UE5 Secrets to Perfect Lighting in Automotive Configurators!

Hey guys, today I'm going to show you how to create automotive lighting in Unreal Engine 5. Back in 2020, I signed a contract with Gunther Works,
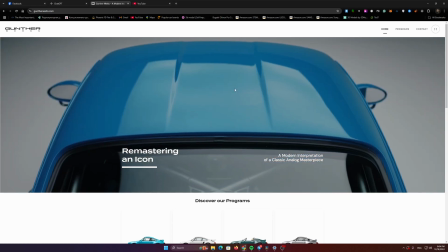(0:09)
which is a major Porsche restaurant company that makes perfect Porsche 911s, and they cost around 1.2 million each,
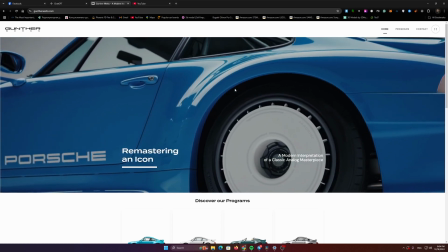(0:18)
to create a 3D car configurator for them. After six months of hard work, this is what we came up with.
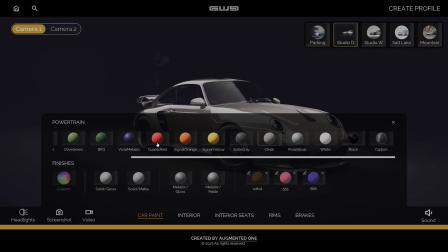(0:26)
Of course I can't really show you a lot of things and I can't
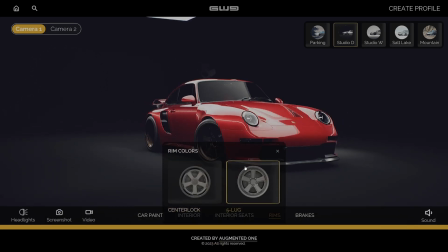(0:30)
really go into details because the configurator is not available for public view
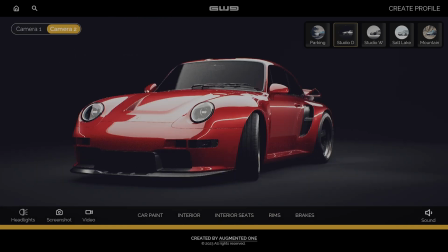(0:35)
but I can tell you that almost everything on the car is
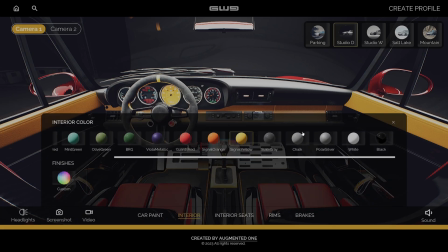(0:40)
configurable and this is all has been achieved with Unreal Engine 5. During this six months process I learned a lot of things and today I will do a quick video a short video into how to create perfect lighting for your cars in Unreal Engine 5 and some small details that you need to consider in order to achieve the maximum quality required.
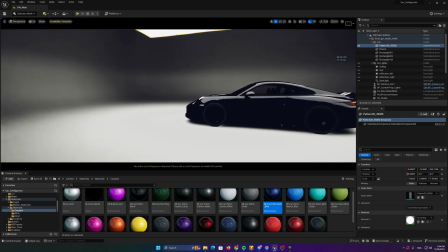(1:06)
Let's get started. This is the basic scene that I have in Unreal Engine and if you look closely I have a simple
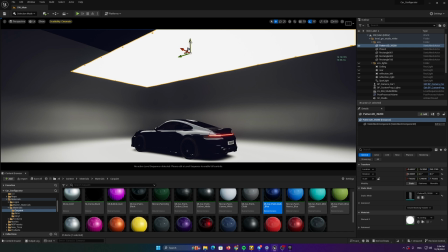(1:13)
ceiling lighting from the ceiling it's a basic
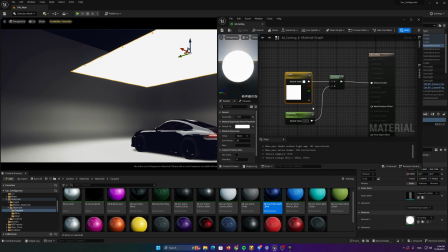(1:20)
light material in Unreal Engine 5 with intensity multiplier put
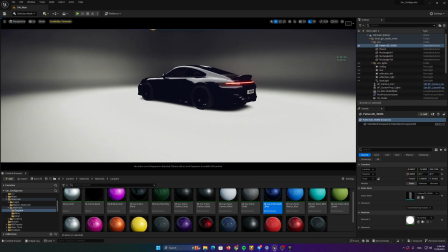(1:27)
put into the emissive color and it doesn't look good at all if you look closely you
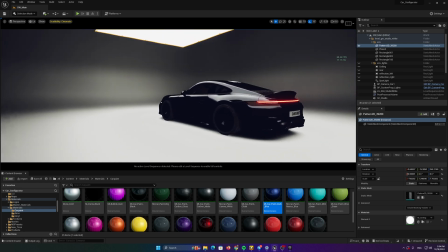(1:34)
can see that it doesn't look good at all so what we're going to do here is to simply put another
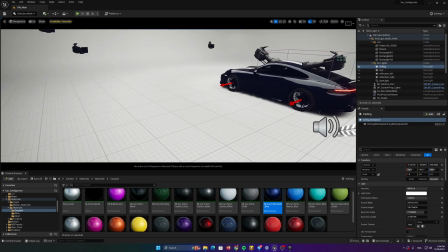(1:40)
ceiling light in here to fill out the whole whole scene and
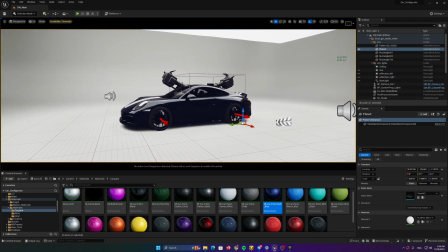(1:47)
this is a box with chamfered angles in order to create the gradient
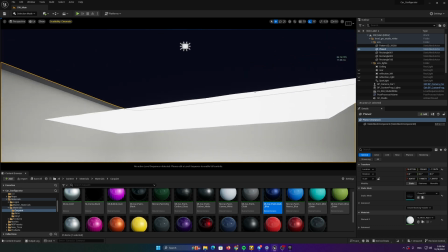(1:54)
ramp in the background and this whole light fills
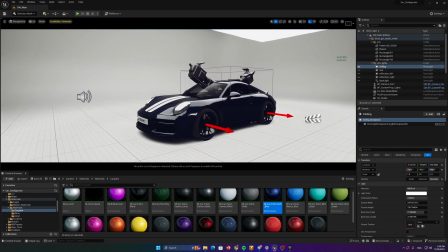(2:00)
the scene with a proper lighting the next thing
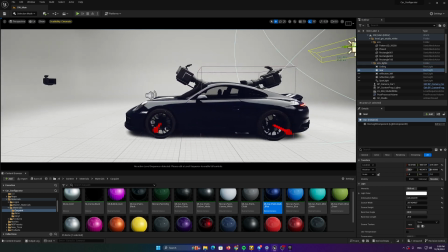(2:05)
we're going to do is to create a real rear rectangular light to
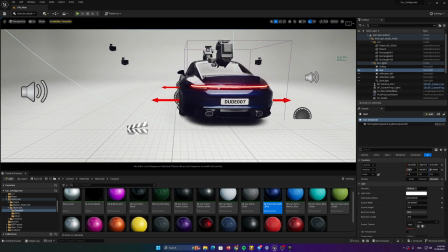(2:11)
highlight this perfect rear part of this Porsche 911.
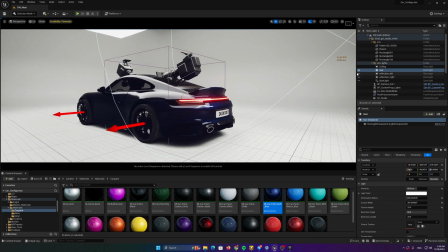(2:16)
Of course it's not this is not a Ganther Works car it's a new 911 but it doesn't really matter at this in this case.
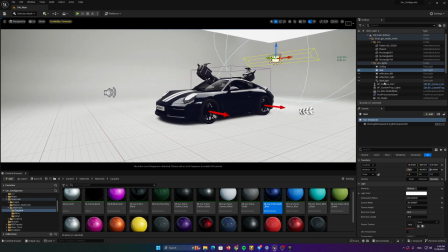(2:24)
The next thing we're going to do is to put a spotlight.
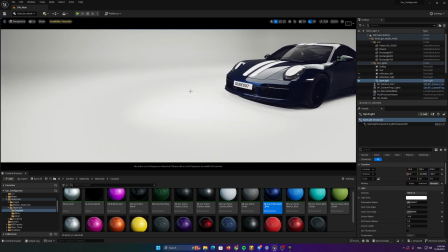(2:29)
This spotlight will give a nice illumination on the floor first of all and it
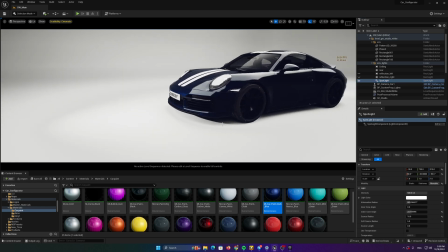(2:37)
will brighten the whole front part creating this sharp shadow underneath the car
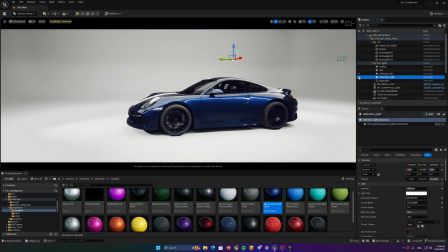(2:44)
and obviously the two lights that I showed you in the Mustang video on
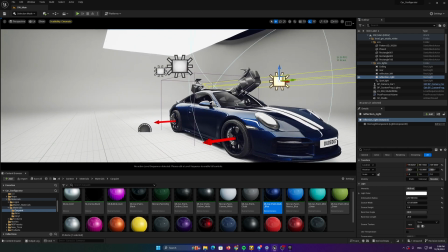(2:52)
the sides to light the side parts the to lit the side parts
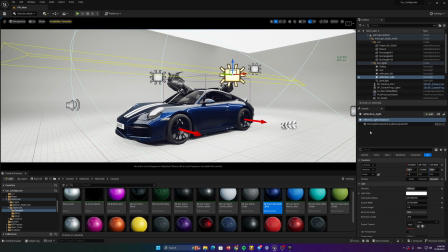(3:00)
of the car and all these lights have one thing in common they have a ray
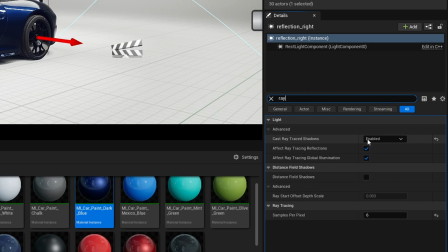(3:07)
tracing shadow enabled this is a paramount
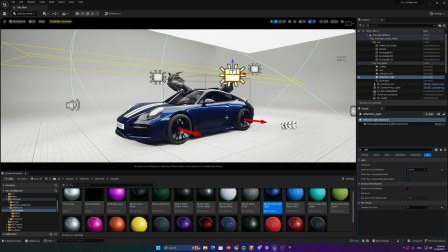(3:13)
thing to have because shadows the quality of shadows affect the realism of the whole scene the next
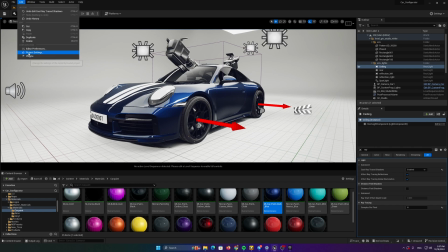(3:18)
thing you need to do is to go to edit project settings of course you need to turn on the ray tracing and after that you need to go to g buffer settings g
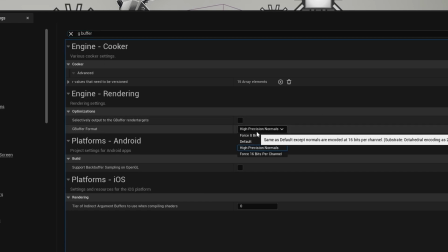(3:32)
buffer and turn high precision normals if you turn
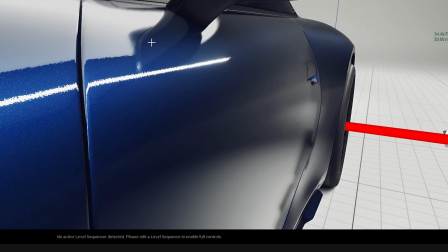(3:38)
them off in the reflections you will see jagged and broken edges of
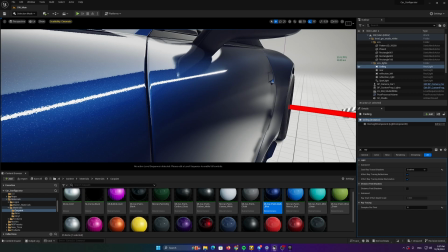(3:45)
the reflected surfaces so you always need to turn the high precision normals
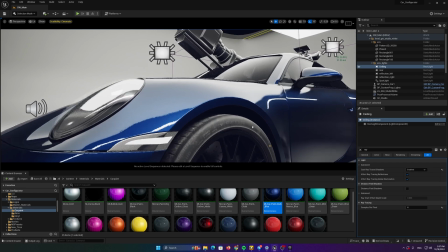(3:52)
on. The next thing that I need to do when dealing with automotive materials is to
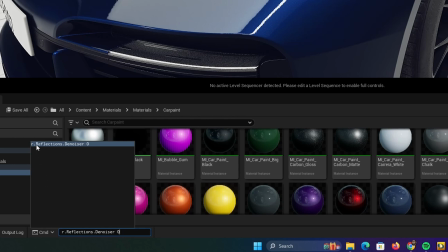(4:00)
do the command R reflections that denoiser.0. Why?